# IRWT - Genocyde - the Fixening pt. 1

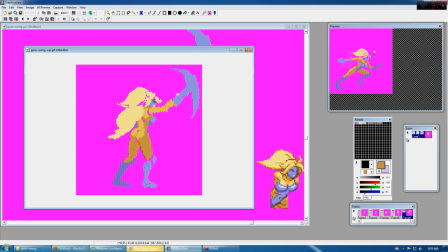[3:53]
And why I bothered punching in something like this kind of general giant tuft of hair, or whatever the heck you can call it for this character, I just kind of refer to it as hair because even though her body's kind of the whole same kind of rubbery thing,
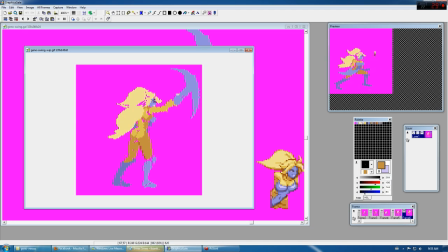[4:08]
she just kind of formed it as hair anyway, or that's what it was in design, so that's how I've been working with it this whole time. And why I bother putting this? Because it doesn't match the body movements at all here, which I began to kind of work on here.
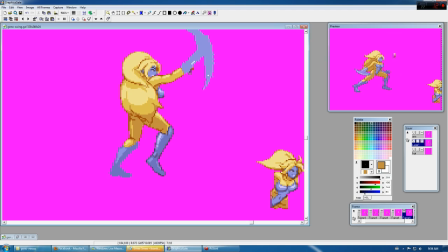[4:23]
The hair is now officially moving forward to kind of acknowledge that yes, the whole body is shifting in a certain direction, and the hair really should follow, even though with the way I kind of rendered the hair here, which I'll now demonstrate with the proper layering that I've got in this work file,
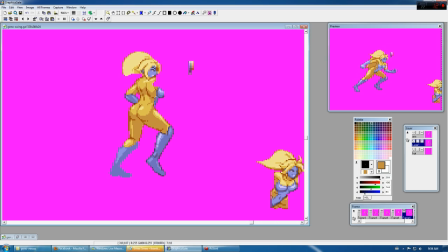[4:38]
the hair honestly blocks a lot of what's going around on the back, which even though you honestly can't see it in these frames, I did render the back too, which I did mostly for the reason that if for some reason I feel the need to do something involving showing her back later,
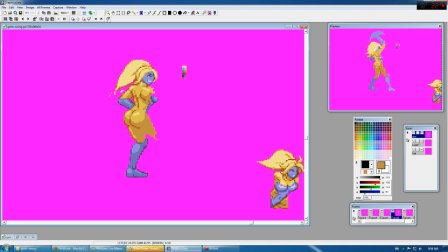[4:56]
or have it so she's moving forward, but the hair obviously wouldn't be blocking the entire view. I can always just look back at these frames and kind of check, okay, what did I do in order to draw the back before, and I can kind of use it as references for myself later.
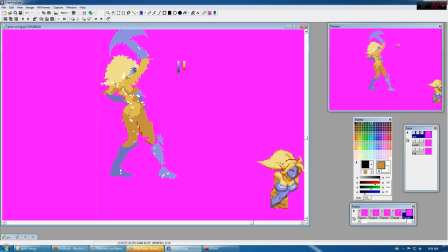[5:15]
And basically I started kind of doing a general process of taking the really stiff frames before kind of copying them, or copying the frame over, and then slowly but surely shifting parts here. In case you can really see, I started adding instead of the leaning forward the whole time,
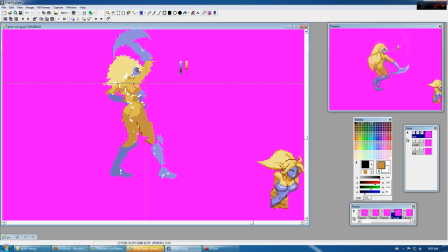[5:34]
I really started pushing her back so that her heavier axe hand is actually swinging her backwards before she starts going back into a more neutral spot, which I'm still in the process of doing, but by the end of this will be a wrapped up animation which has her properly transitioning forward and then back to this stance.
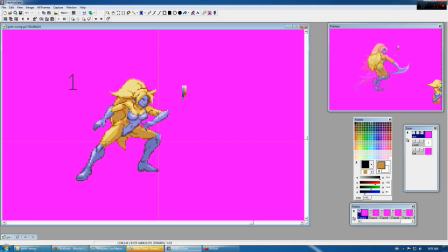[5:55]
Alright, before I go into too much further detail of what I'm going to need to do here, just going to bring up that this particular character is actually an original character designed by a gentleman named Dipod, who also is referred to as High Vault 07 if you happen to check out DeviantArt.
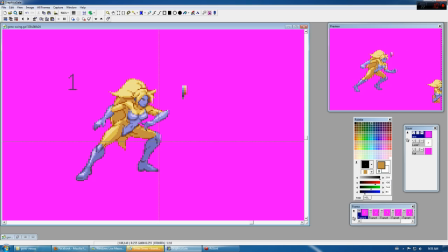[6:13]
I'm pretty sure if you're looking at this and you got here from my DeviantArt page, you've definitely noticed I've referred to him and his DeviantArt stuff on more than one occasion. And in this case, I should also mention, if you're wondering why Geno looks slightly different here
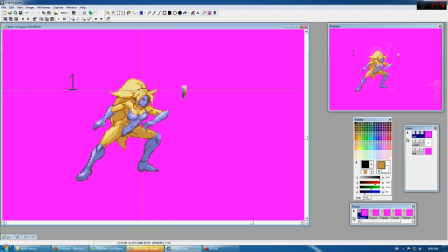[6:30]
than what you would see on a Dipod's own page, in particular the hair here, it's actually because when I started animating this stuff initially, I had actually based it off an older design that he had done of Genocyde, before he had decided to basically switch up the hair to something that was a little easier to render at times.
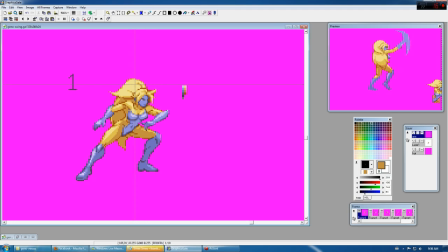[6:49]
And definitely that's something that probably will come up later with this kind of odd tuft of hair that's kind of standing out here, and then kind of breaking down into the larger hair clump, where in his case it's kind of more one giant... One second, let me actually get a...
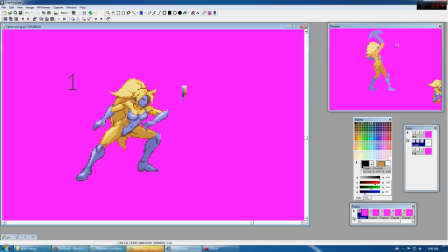[7:08]
kind of roughly pixel this in to show it. Instead of this kind of giant hair clump, it's actually more of a... On top of the character's forehead, there's basically this one clump of
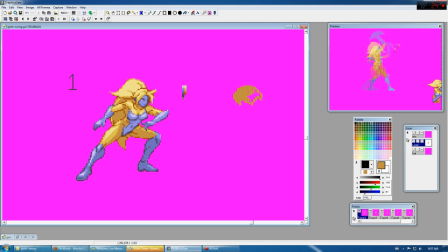[7:23]
general hair, no bangs or anything like what had been existing here, or what exists in this current frame. And building up from the bangs would be one giant kind of flowing clump of hair that would go from
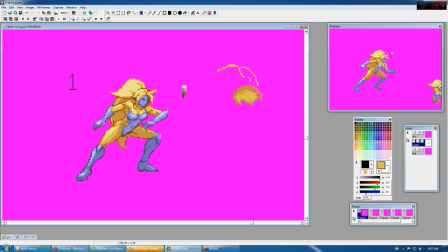[7:41]
the back of the head here to all the rest of the way down. Now, you'll have to forgive how rudely rendered this is, but it's just kind of a loose example of how he changed here.